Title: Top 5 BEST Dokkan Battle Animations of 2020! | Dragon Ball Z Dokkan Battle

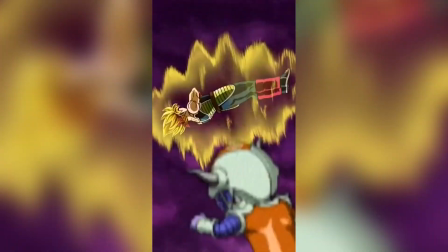[8:09]
What I love about this essay specifically, though,
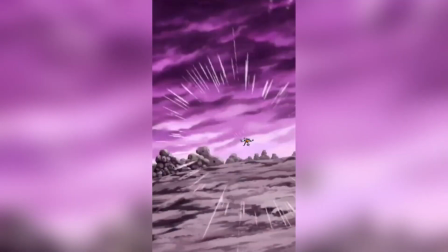[8:12]
is that they did a lot of things to kind of give the illusion of a little bit more detailed movement.
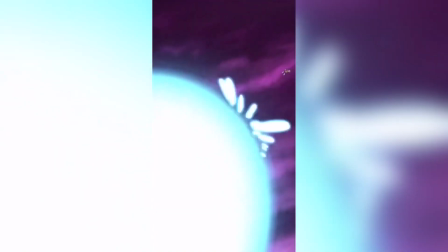[8:20]
Not to say that there isn't detailed movement in this, especially towards the end where Bardock first forms the Ki Sphere,
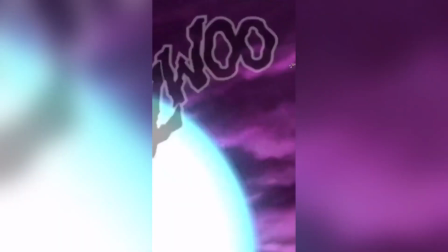[8:27]
and then when he's throwing it, there are a lot of individual moving parts to the essay,
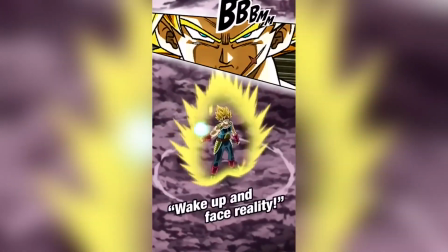[8:32]
which shows that, you know, again, this is definitely an essay from this year where
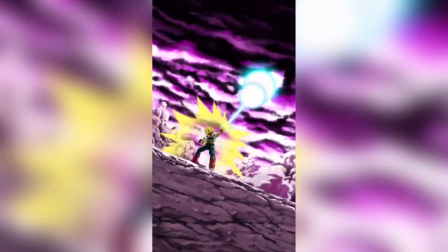[8:38]
even smaller details that before would have probably just been one PNG are multiple pieces now.
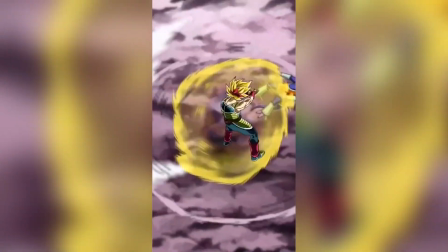[8:44]
But what I love about giving the illusion of a little bit more movement is the part where Bardock is flying around,
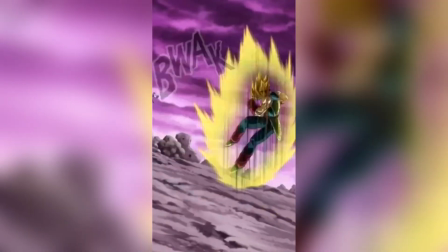[8:51]
they use the assets in a way that makes it look like he's almost moving than he actually is.
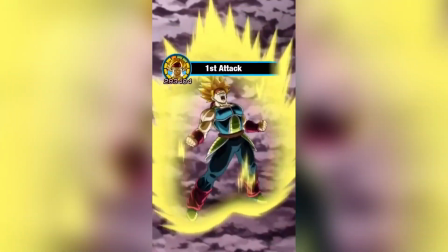[8:58]
Like when he's spinning, that's really only three assets in motion there.
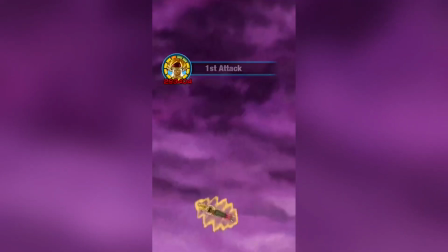[9:03]
And that's so impressive to me that they can look like, that they can make it look like that he's getting that full spin on.
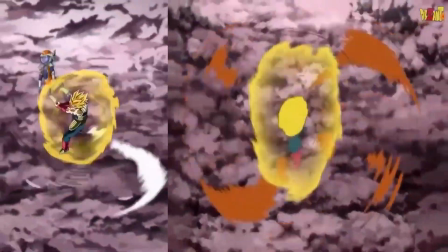[9:10]
The scene where he's actually spinning Chilled around looks super fluid, and it kind of fits the way that it, you know, originally intended to look, where it's like,
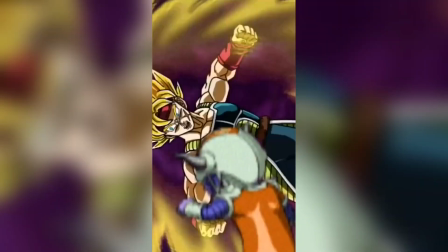[9:19]
you know, speeding up and whatnot. It looks absolutely fantastic. I am so happy with how this essay turned out.
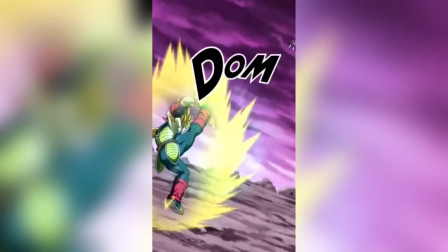[9:28]
And me gushing about this should tell you how good the ones coming up are going to be.
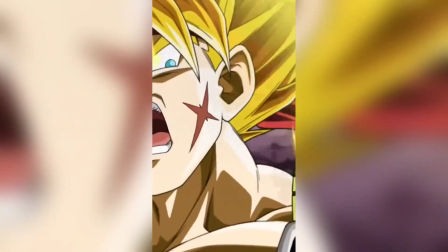[9:32]
Because, oh baby, I love this essay a lot, and I think that it only gets better from here.
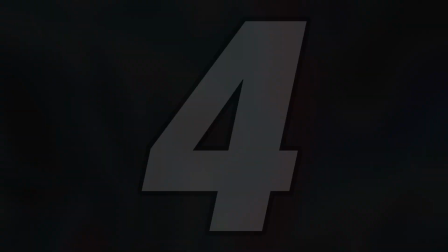[9:39]
Moving on to number 4, we have Int Super Saiyan 4 Gogeta.
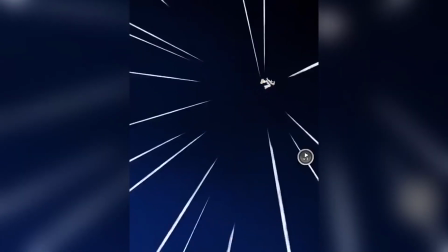[9:44]
This man had some absolutely fantastic animations
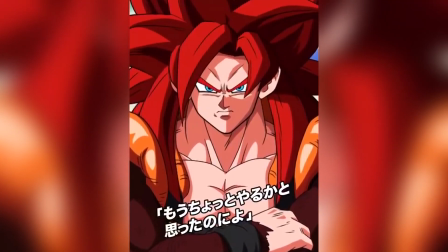[9:50]
from his counter to his active skill to his essay.
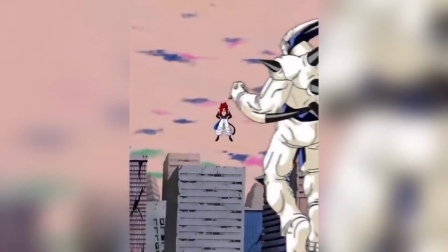[9:55]
There is so much great stuff here. Lots of minimal movement in certain scenes.
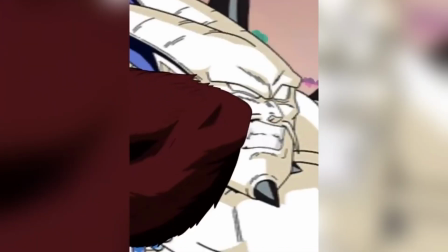[10:00]
Expressions look great.
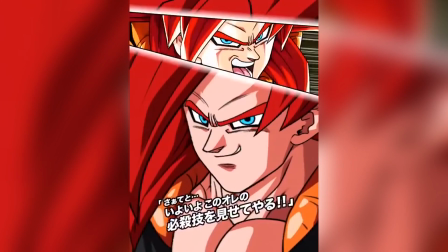[10:02]
Oh man, this guy is a very solid essay, but my favorite part is the actual essay itself.
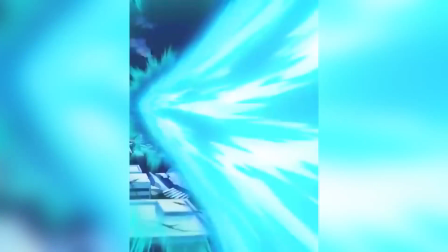[10:09]
When he, you know, well, in this scene at least, is giving Omega the beatdown. The stylization of this is perfect.
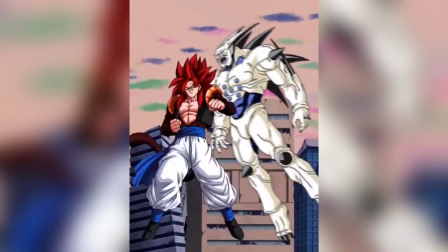[10:17]
It really, really looks like it's right out of GT. There's some great scenes that they do with Gogeta punching and kicking.
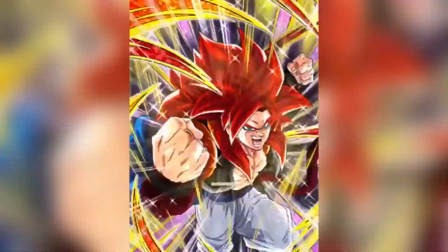[10:25]
There are some great parts of this as well, where they have some fantastic dynamic camera angles. They have a scene where it zooms out
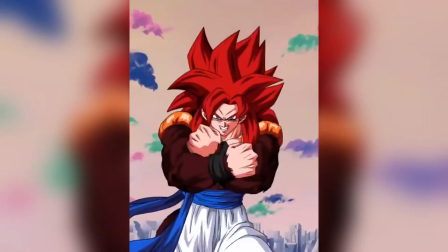[10:36]
before it zooms back in when Gogeta is forming the Ki Blast in front of him.
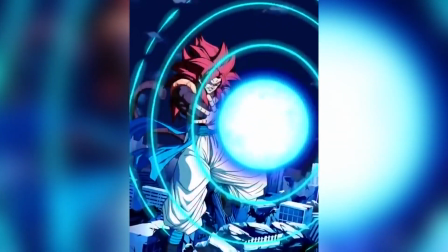[10:41]
Really great way to make the essay look and feel even more dynamic. And on the topic of that Ki Blast, they do a great job with making that Ki Blast look so good.
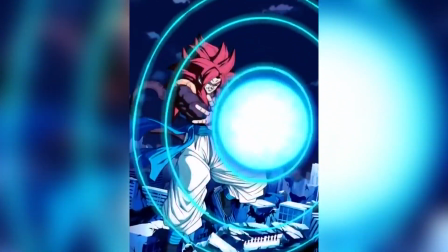[10:54]
The way that the Ki flows from the center of the ball and the way that they have the little ripples go out from the side of the blast looks so good.
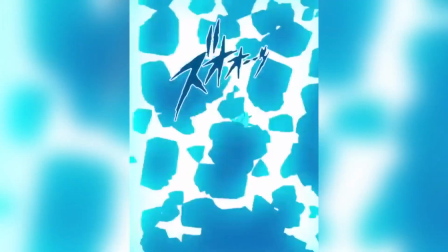[11:03]
Not to mention the actual Ki Blast that flies off after it's fired away from the Ki ball in front of Gogeta.
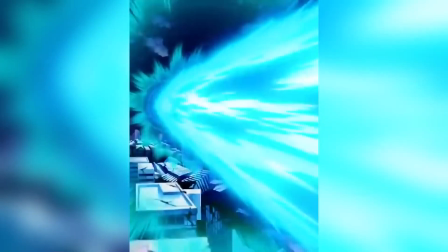[11:10]
Looks very, very nice and super, super fluid.
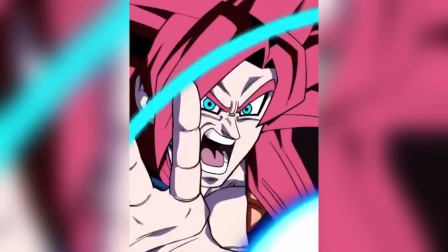[11:15]
And the fact that they took this from the animations of a game that was on, like, you know, PS2,
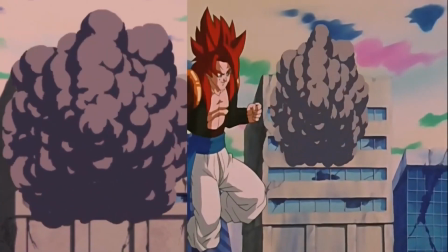[11:23]
PS3 era type of graphics is so cool to see it almost revitalized and updated.
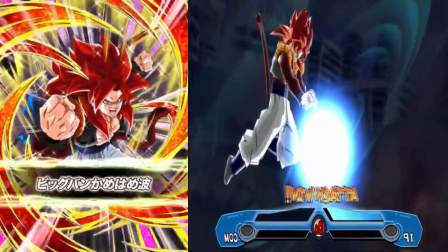[11:30]
Very, very cool stuff here, and I love what they did with the boy Gogeta.
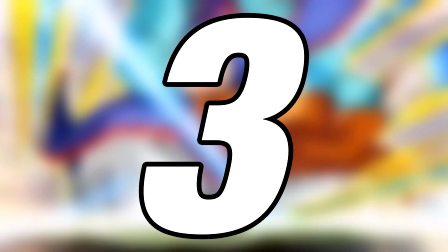[11:35]
Number 3 was probably the biggest surprise of the year for me in terms
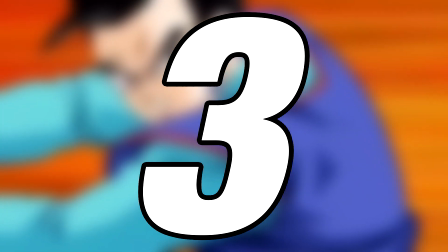[11:41]
of a brand new release card and how much I enjoyed the new release card and its essays.
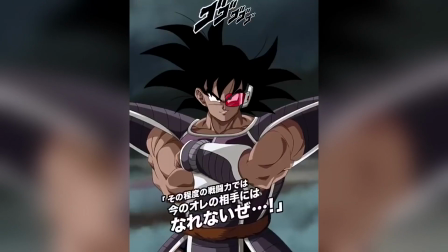[11:47]
That's right, it is Turles. This man has some fantastic animations.
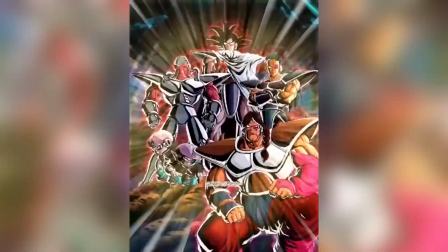[11:53]
I cannot believe that they did Turles this good. I don't think we'll literally ever need another Turles card as long as this game exists.
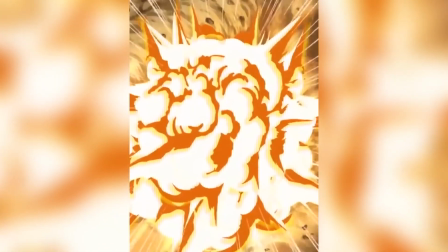[12:02]
I know they'll probably make one, but man, this SA is so good.
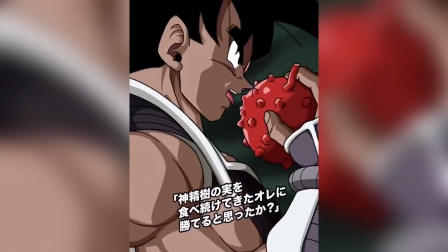[12:06]
I especially love the 18 key super attack.